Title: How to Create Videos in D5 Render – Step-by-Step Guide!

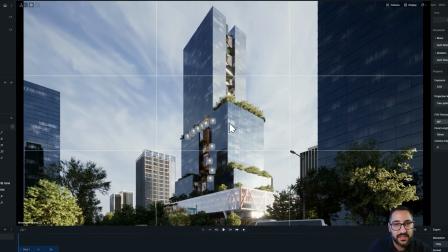4:09 So if you want, you can rewrite your angles by repositioning the camera.
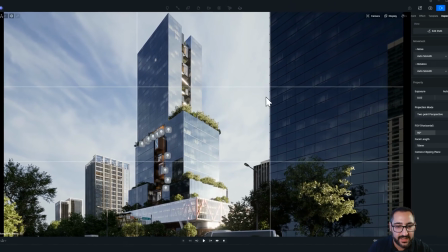4:14 So let's say I do this. I'm locking that on there and then refresh. Okay.
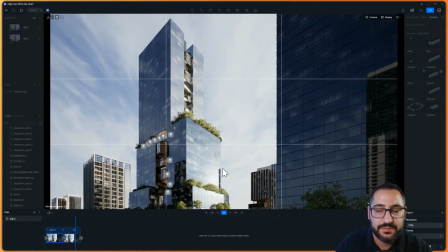4:19 And now that's been updated. So you could do that. I do recommend having the rule of thirds on.
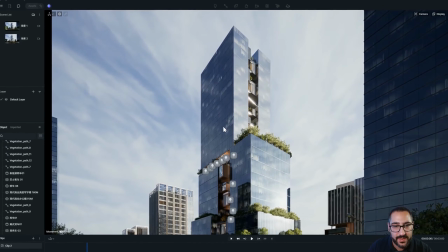4:25 I think it's super useful. So I'm going to just tweak this slightly. I kind of liked it in the center, but again, I want to show you all the different tools we have here.
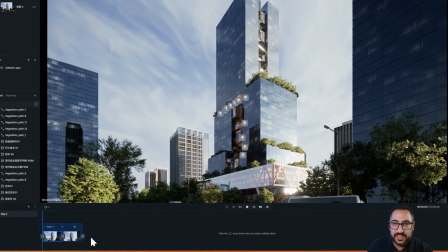4:35 All right, perfect. And if you don't like a shot at all, you could literally just click it and erase it.
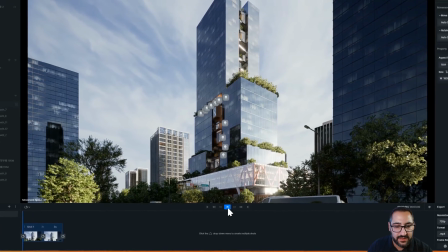4:41 So you'll notice when I go from here to here, there's a certain pace, right?
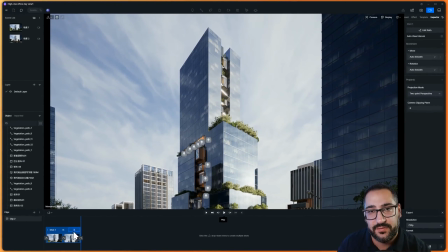4:46 A certain timing. And that's all dictated by this right here. It's the amount of seconds to go from scene A to scene B. So if I were to change this to 10 seconds, right?
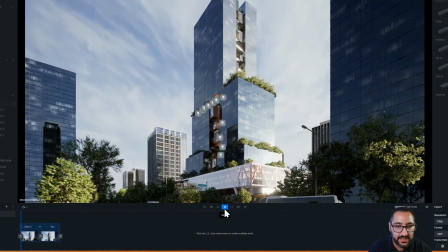4:54 And I start from the beginning, it's going to be so slow. right?
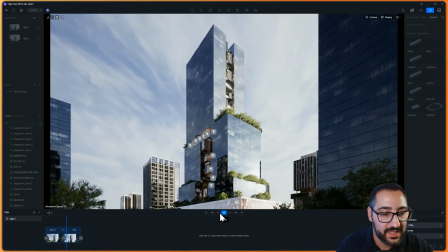4:59 Because now it takes 10 seconds to go from A to B. If you want it to be quicker, you lessen the time, right?
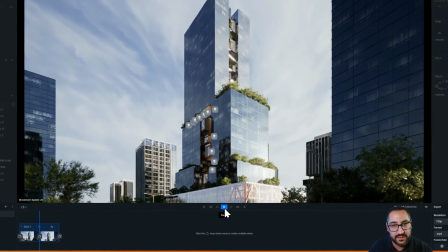5:05 So now this is 2 seconds, and it's going to feel a little bit too quick. Might be a little jarring for users.
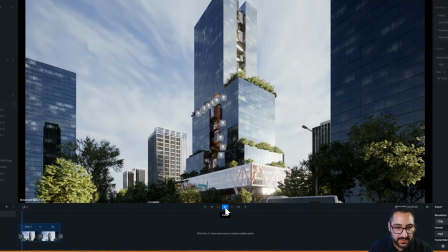5:11 Generally speaking, my shots are between like 5 to 8 seconds,
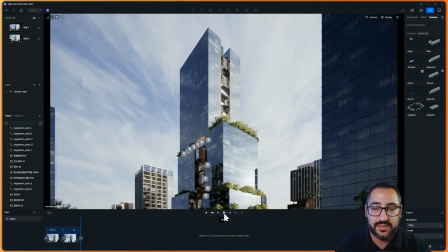5:16 and this is going to vary on the distance of shot A and B, right? Obviously, the more ground you need to cover, the longer it should be. That way it feels nice and soft and not jarring, right? That's the most important thing. So I highly recommend that.
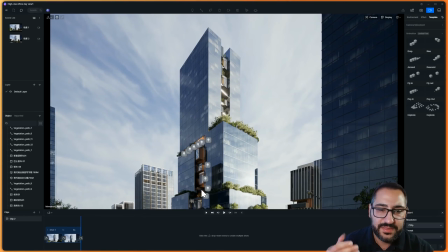5:31 And then the other thing I'll say is, when it comes to these shots, you don't want long continuous shots.
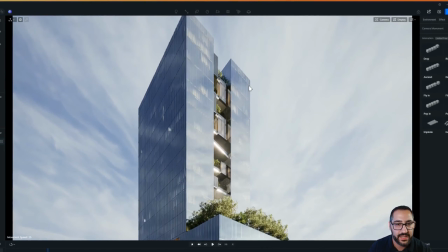5:37 So if I were to, go forward some more, right? And then hit this, now I've got 10 seconds.
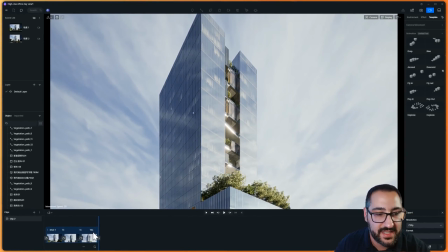5:43 I've got 5 seconds between these two transitions, equaling 10 seconds. So if I boosted this to 12, it's now 6 and 6. So you see the relationship there? It's the transitions added up to equal the output, which is 12 seconds.
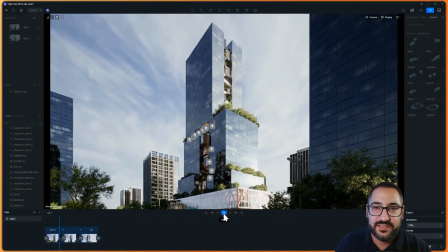5:57 So now I've got this like really long shot. This isn't great. This is what I was talking about before with how the Nolan shots were cut.
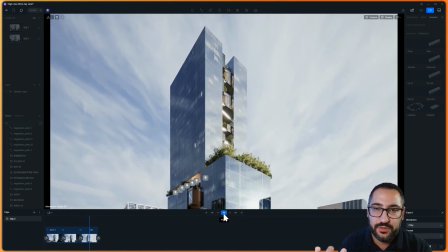6:04 It was like every 3 to 5 seconds there was a transition. This is too long. Humans these days just don't have the attention span for this.
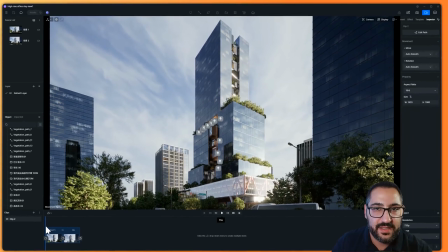6:11 So keep it short. Before I did say that my shots are usually 5 to like 10 seconds.
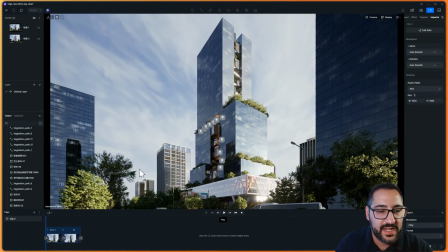6:17 And I know that's longer than what I said. And the reason I have it be up to 10 seconds is just so I have more footage. So I could trim the front or the end if I want. And I'm usually trimming it in either Premiere or Camtasia, basically a video editor.
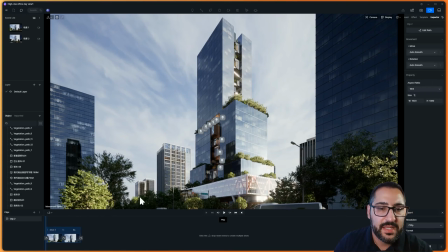6:33 So if I don't like the beginning of a shot, I can just trim that. So anyways, we've got this nice establishing shot of our project, right?
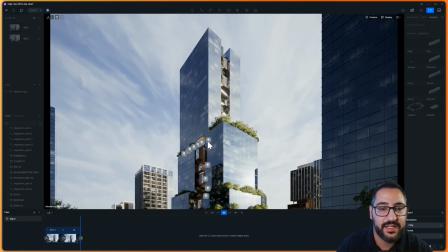6:40 And so the whole point of this is to kind of tell the story to our client about what's going on with our project, showing off some of the details. So this is when I start moving closer into the building and I do a jump cut.
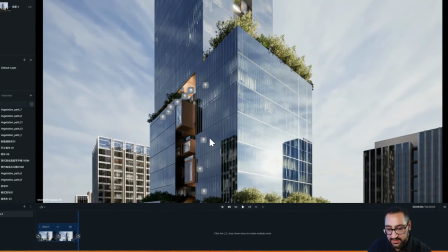6:53 So what that means is, let's say I move over here and I'm just going to switch to perspective because sometimes the 2-point can get a little funny.
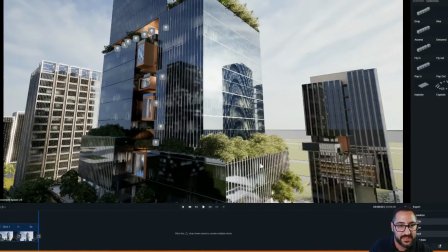7:00 And now I want to find something interesting in the building. Let's say this is what I want to focus on.
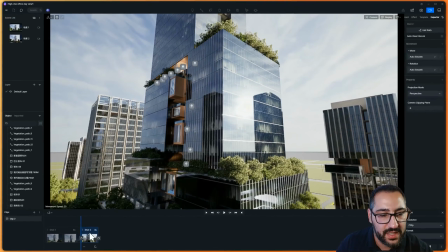7:07 I can go right here and hit create view from current view. And now I've got a jump from this establishing shot to this.
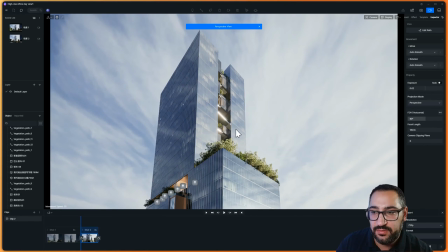7:16 So let me go back there. Looks like my 2-point is kicking in, which is weird because it says perspective.
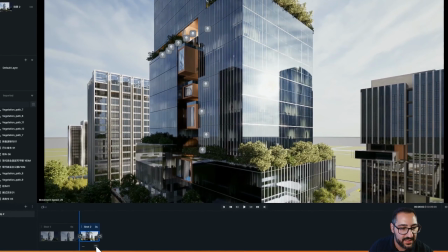7:24 Okay, let me just resync that. And now if I move my camera around,
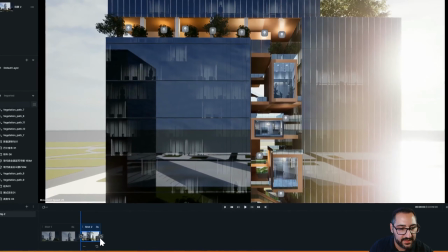7:29 let's say I do something like this, and I hit that, now you're going to see 2 shots.
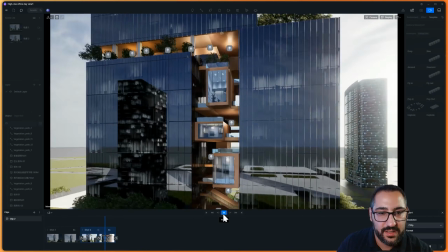7:35 This one, and then a close-up shot. But you see how jarring that transition was?
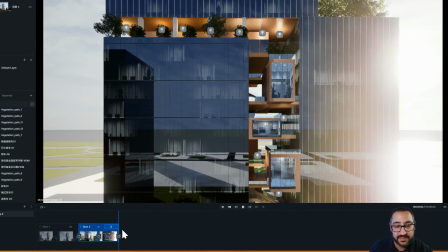7:43 That's because my timing's at 3 seconds. So this is why I keep saying 5 to 10 seconds.
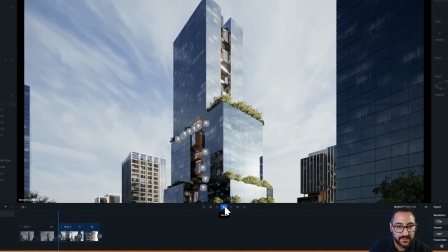7:47 So now let's try that one more time. That's a little bit better.
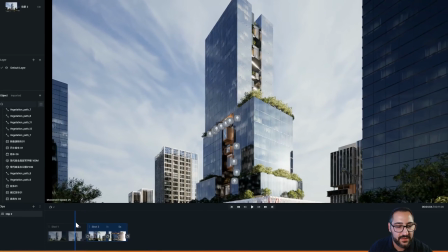7:52 And if you notice, there's a slight slowdown at the end of shot 1 and a slight ramp up on shot 2.
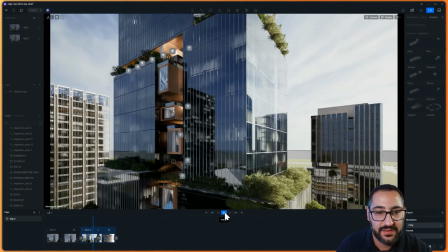7:59 I don't like that. In general, I feel like that's way too clunky. This is called easing in and out.
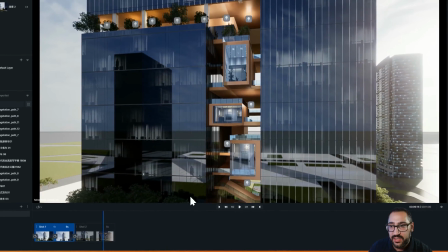8:05 So what you want to do is click your shot and just turn your move to linear.
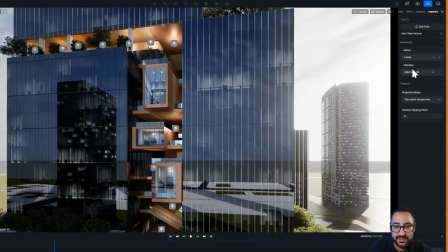8:10 Same thing with shot 2. And now watch the difference. So now we're going to go to shot 1.